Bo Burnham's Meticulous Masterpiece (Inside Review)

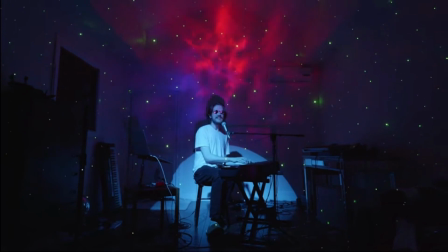The use of lighting in this special is the coolest thing to me.
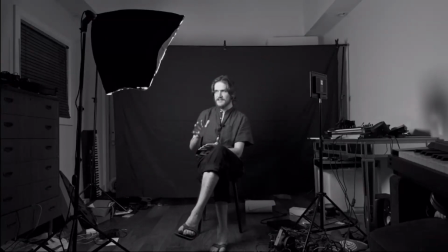Sometimes he has this massive production set with soft boxes and LED lights and lasers.
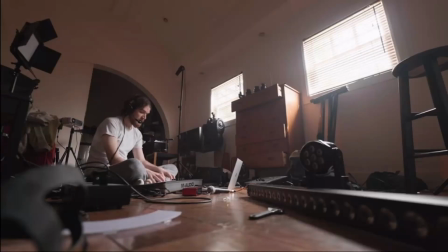Other times, it's literally just a single spotlight. Sometimes he utilizes the natural light out of the window,
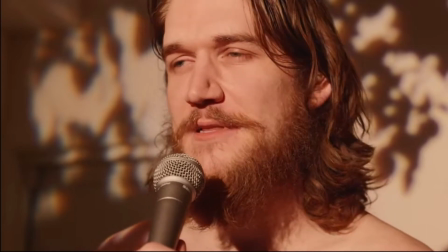while other times he uses the spotlight or the LED light and makes it look like it is natural lighting.
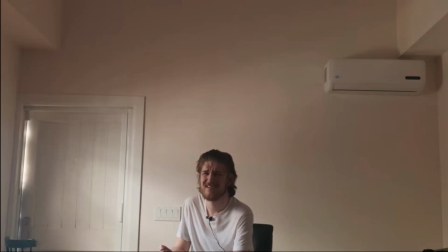Sometimes he literally just uses a projector screen. You want the woods? Projector.
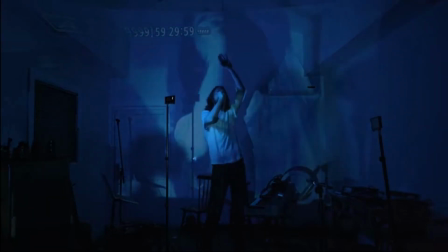You want a video playback of yourself to give off a concert vibe? Projector. You want a message of consent?
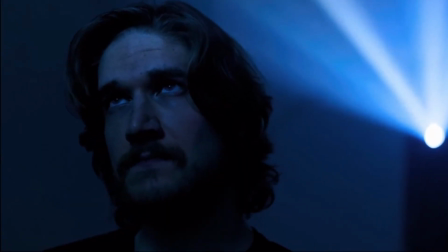Projection. Want a reflection of your past self or even your current self? Projectors. Best invention ever.
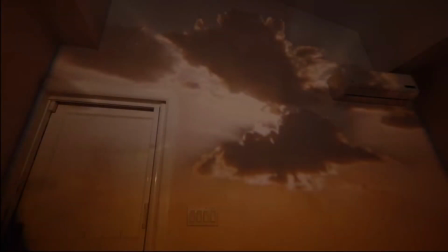This is no longer an analysis of Bo Burnham. This is now just Calamity's love for projectors.
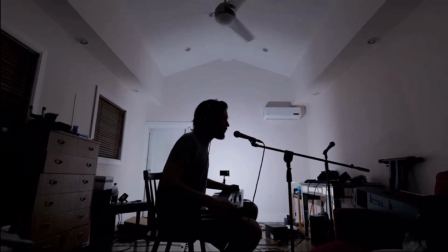Another way the lighting is used is to manipulate the space, almost taking us to different places while we're never even leaving the same room.
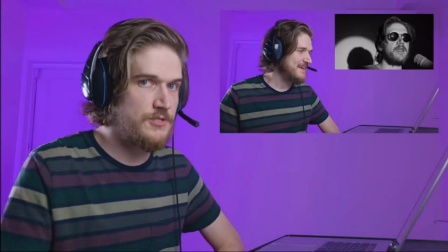Different bits like how the world works, the reaction, use bright LED lights to make the background a certain color.
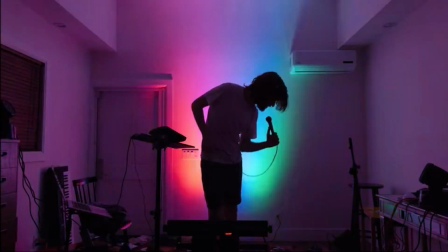Other bits like welcome to the internet and There's a lot more happening in the background, but less light is on Bo himself,
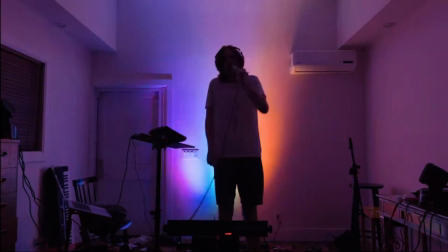especially in Welcome to the Internet,
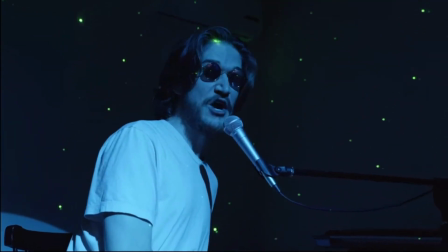where the use of lighting gives a perspective of being in that deep space of going farther and farther and deeper and deeper into the dark
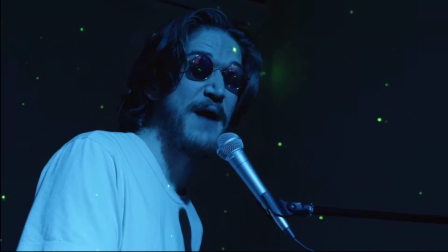abyss that we have all found ourselves trapped in at 3 a.m. One of my favorite moments is during the song 30.
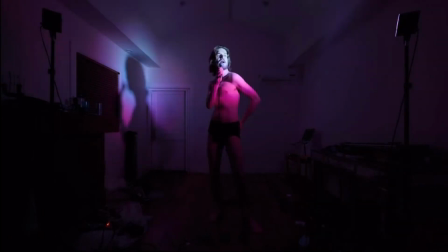Bo has three separate pink lights that he controls with a pedal, along with using an LED light that he just holds with his hand.
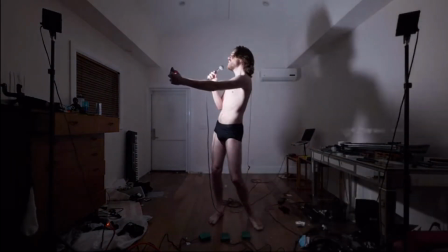During the verses, he has one of these pink lights shining on him, and then when the chorus goes, he turns off the pink light, and he uses the LED light to kind of circle around him like a spotlight.
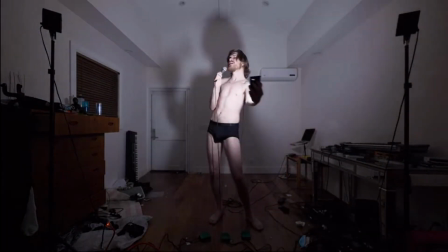But the moment I want to talk about is during the bridge.
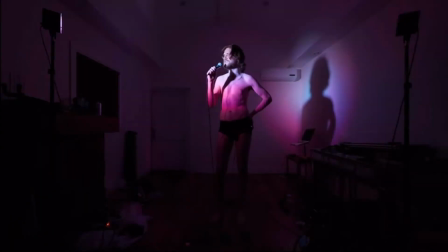The first time, he has the pink light that shines on him in one way, and then he has another light that shines the other way, and then he has one straight on him. While this is happening, shadows are casted on the wall behind him. Once the bridge starts again, he shines all three lights,
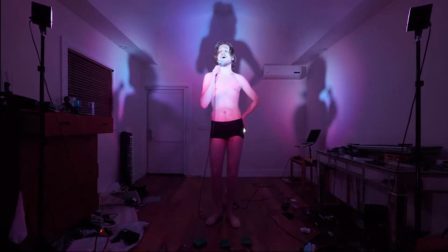and it almost is like he has three people behind him as he's dancing and singing to this it looks beautiful.
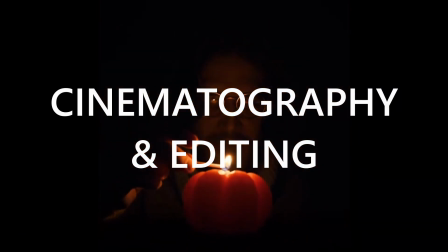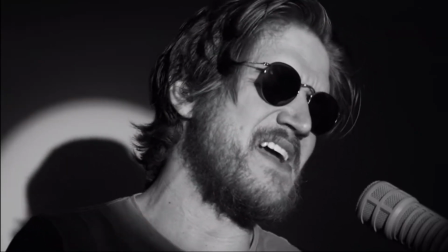Now this attention to detail goes even further when it comes to the cinematography and the editing.
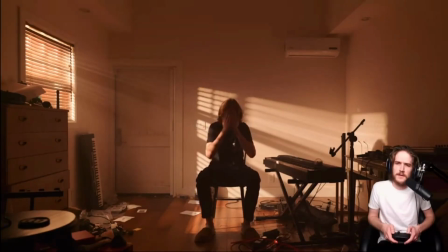Depending on the bit, Bo plays around with different aesthetics and shots in order to convey the feel of the scene. Comedy starts with one establishing shot in a dark room, conveying like it's a live show on a stage.
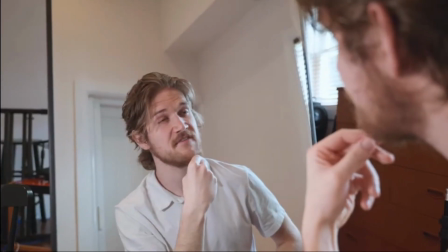Once the song is established, it quickly moves into this bright montage to plan out how to use comedy to save the world during these trying times.
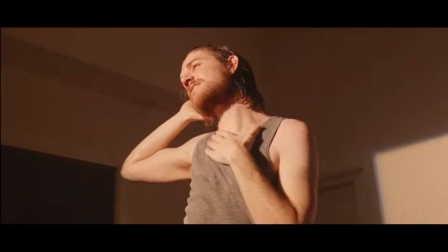It is fast-paced, it is bright, and happy in a way. The song Problematic is very similar when it comes to the fast-paced editing, but it's set more like a music video with more of a focus on the inserts and the close-ups.
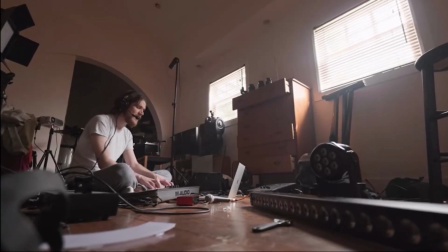Look Who's Inside Again and Don't Want to Know are both one-shots set up in a place to almost make it look like it's candid. The room is a mess, the camera is in a weird position, and the only editing is a subtle zoom.
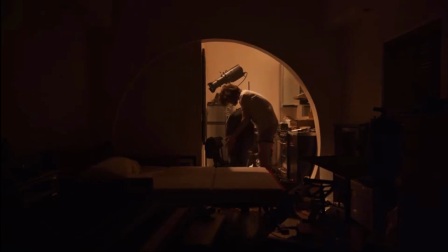Could be contributing to the narrative that Beau is allowing us into a more intimate and invulnerable look at this entire creative process.
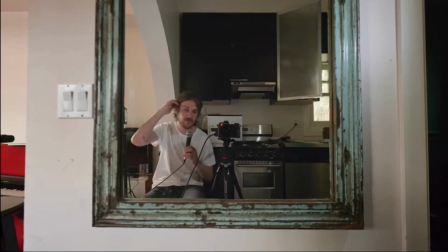There are moments where he talks directly into the camera to give little updates on the process.
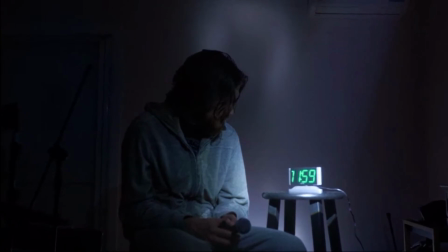When he turns 30, and it's the six-month mark, he's more in a dark room at night with a soft light and a clock about to hit midnight.
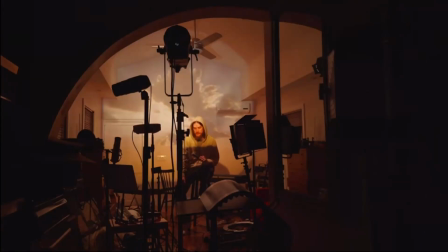At the one-year mark, he has the camera set up far away and behind a bunch of equipment and he's talking but he's facing a different direction away from the camera.
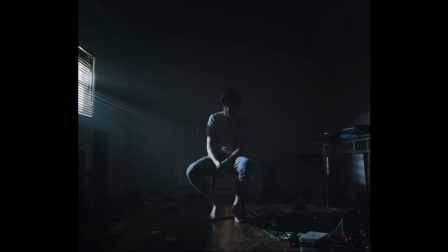I cannot go without complimenting aspect ratio changes. I think WandaVision kind of spoiled me with that.
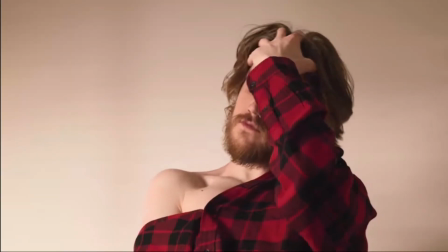Especially in white women's Instagram where it starts out fairly normal but the moment the chorus hits
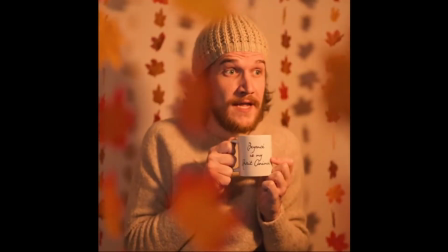and he lights the little tiny pumpkin candle the aspect ratio changes to the Instagram picture 360 by 360.
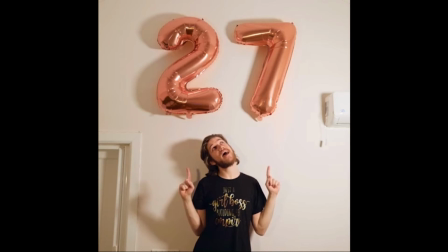It stays like that the whole time. There are so many details in order to give off the most basic poses.
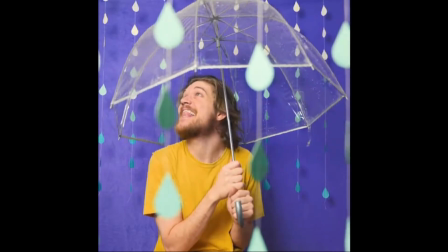And he does it all within a Instagram square. They're not just jokes.
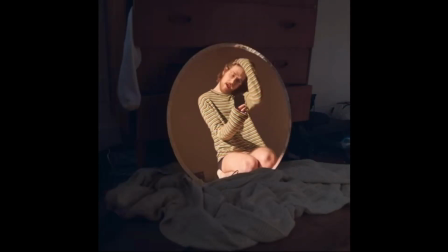They look fantastic. I mean, this guy is more photogenic than I am. Well, that doesn't take very much.